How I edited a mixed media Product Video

You can see there is the virtual camera and it's simply moving forward inside of this scene that I built.
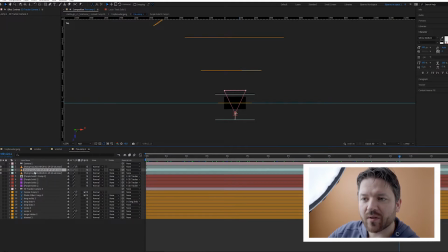4:10 And here are my layers, and those layers are the fog from the side.
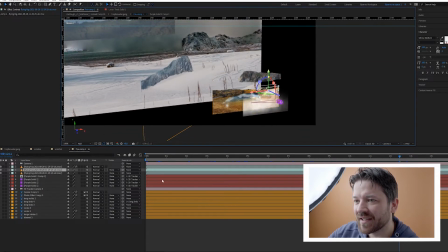4:16 You can see here are the layers, and you can see we're going right through those fog layers.
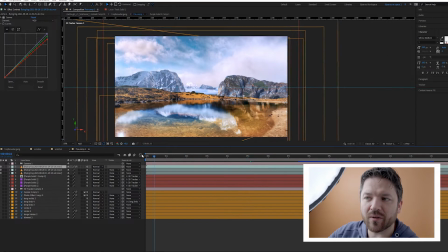4:23 If I put them off, it's losing a lot of depth. It's looking very flat because it's too sharp, too colorful, and that doesn't seem so realistic that there is nothing in the air.
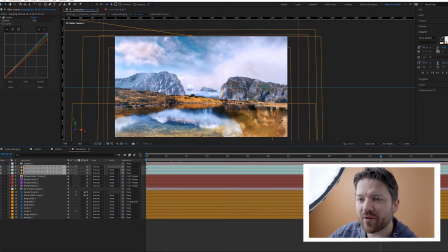4:38 So that's why I put in this smoke layers, this fog layers, and that's how we create a little fog on the lake.
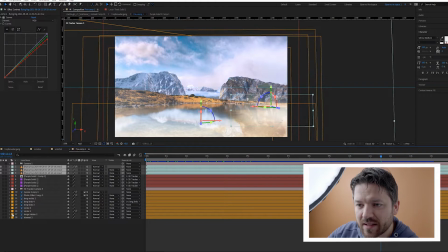4:46 And as you can see, there's a little movement on the lake here.
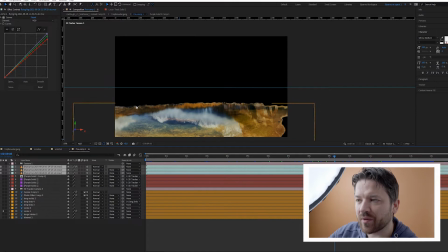4:51 I separated the lake and the hills with the mask, and you can see it's moving a little bit. That's because of a turbulent displace I put in there. So it's feeling a little more natural.
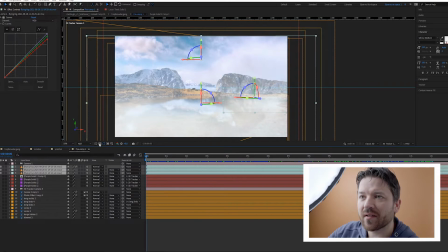5:01 So this is the basic idea behind it. That's a matte painting, and that's how I made the drop transition.
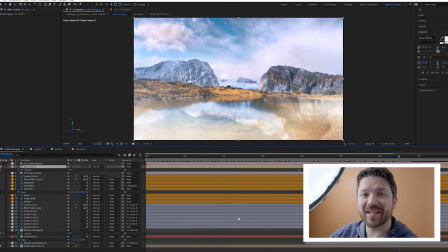5:07 Ooh. Here we are. Let's go to the next one. So now we're back in Premiere Pro.
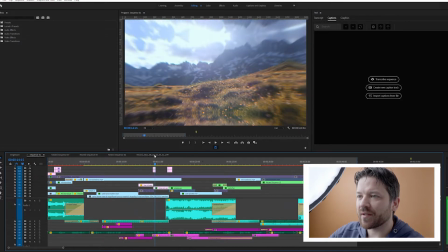5:14 We discussed this transition. The next relevant transition is this one.
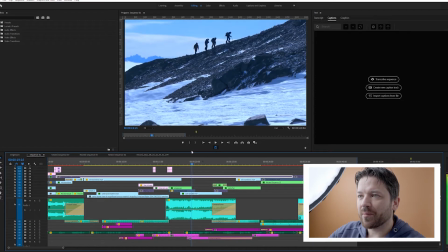5:21 The water is flowing up and we are switching to the next scene.
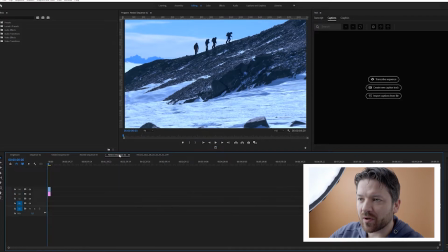5:25 That's very simple at this point because you can see this is only a mask.
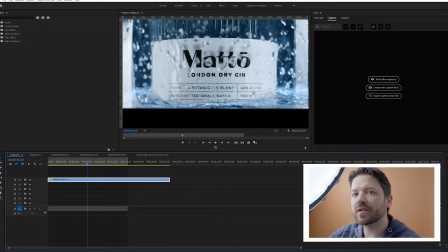5:31 I pulled the mask upwards. Let me put it off for you.
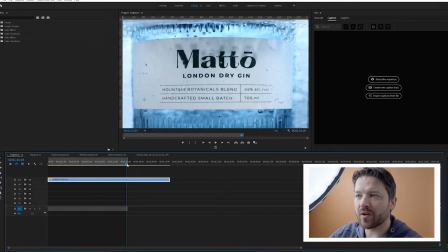5:36 So this is the water rising, and I simply
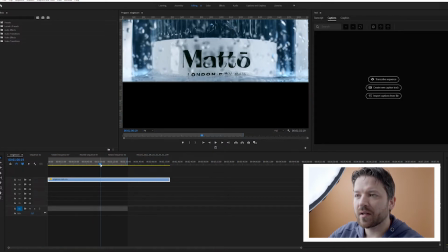5:41 put in a mask that is going a little bit underneath,
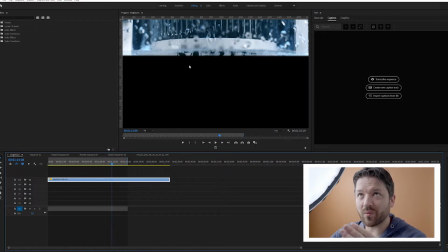5:46 so we have the reflection from when you watch water, the water top from down below, you get a little bit of a reflection. That's what I wanted to keep. That's why the mask is a little underneath of this, and this is what came out from this.
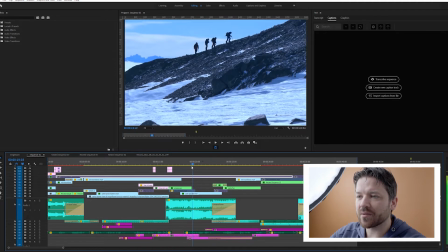6:00 A simple and fast transition, but impactful and fun, I hope.
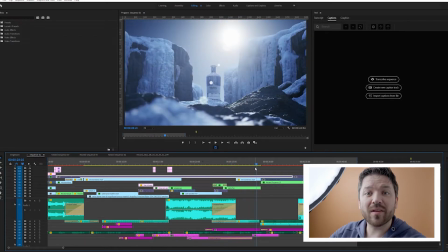6:08 Okay, so the next one we have is this one. This one is in Unreal Engine 5 and the bottle I made in Blender.
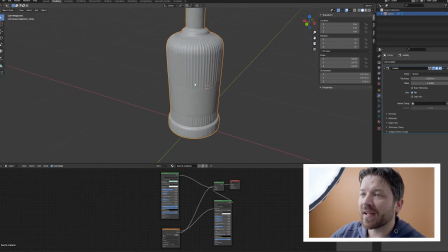6:16 So let's first go to Blender. And as you can see, this is the bottle. I modeled it in Blender and I put the label on it. Give it a sec. So here's the label on it, as you can see.
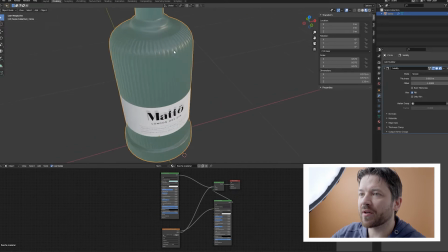6:31 And yeah, so I made the bottle inside of here to export it into Unreal Engine 5, and I also made the shaders. So I made the glass material I made in the Unreal Engine. So yeah, there's not more to explain.
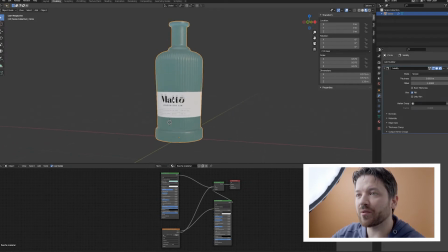6:46 Blender is a free software, so if you think about doing more 3D, use Blender because it's community made, and that's why it's always on the top notch, because community is on the top notch, you know?
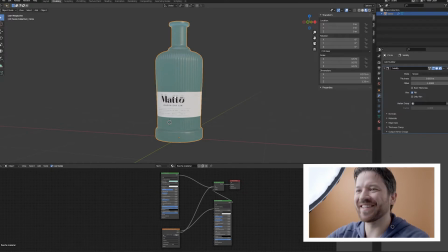7:00 In my eyes, it's most intelligent to use this one. And from there, when you are able to use Blender, then you can move on and try Houdini for some extreme particular and fluid effects or something. But Blender is great. Okay, so let's move on to Unreal Engine.
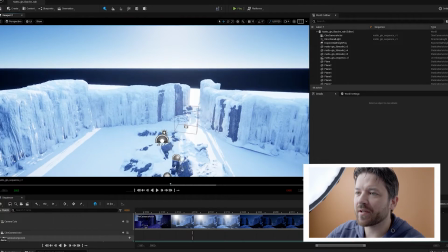7:19 Okay, so now we are in the Unreal Engine 5. It will be released 22.
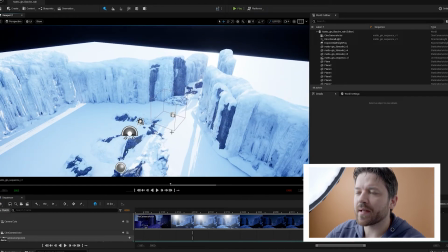7:26 So I am gonna explain to you the setup. There is something called the Quixel bridge with Unreal Engine.
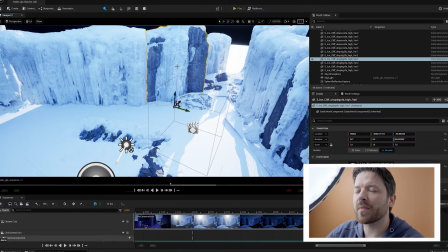7:33 So that Quixel is a website. They do amazingly strong photo scans. So they are making photos all around of a surface here, like a glacier,
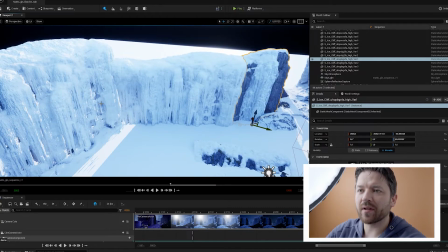7:44 and putting they are calculating it, so you in the end you have a 3D mesh, so a 3D optic, and the material,
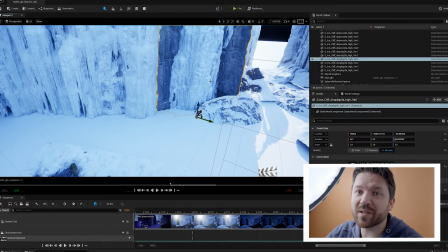7:54 so it's looking very realistic because it's made from realistic assets.
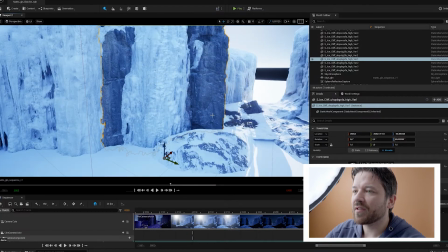7:59 And as you can see, I put some of those together also on the back because I wanted to have a reflection in the bottle.
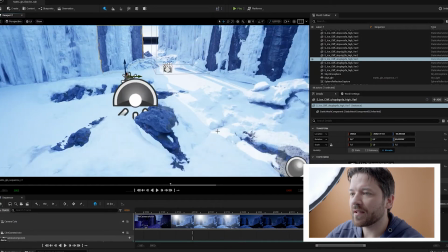8:06 The bottle is right down here.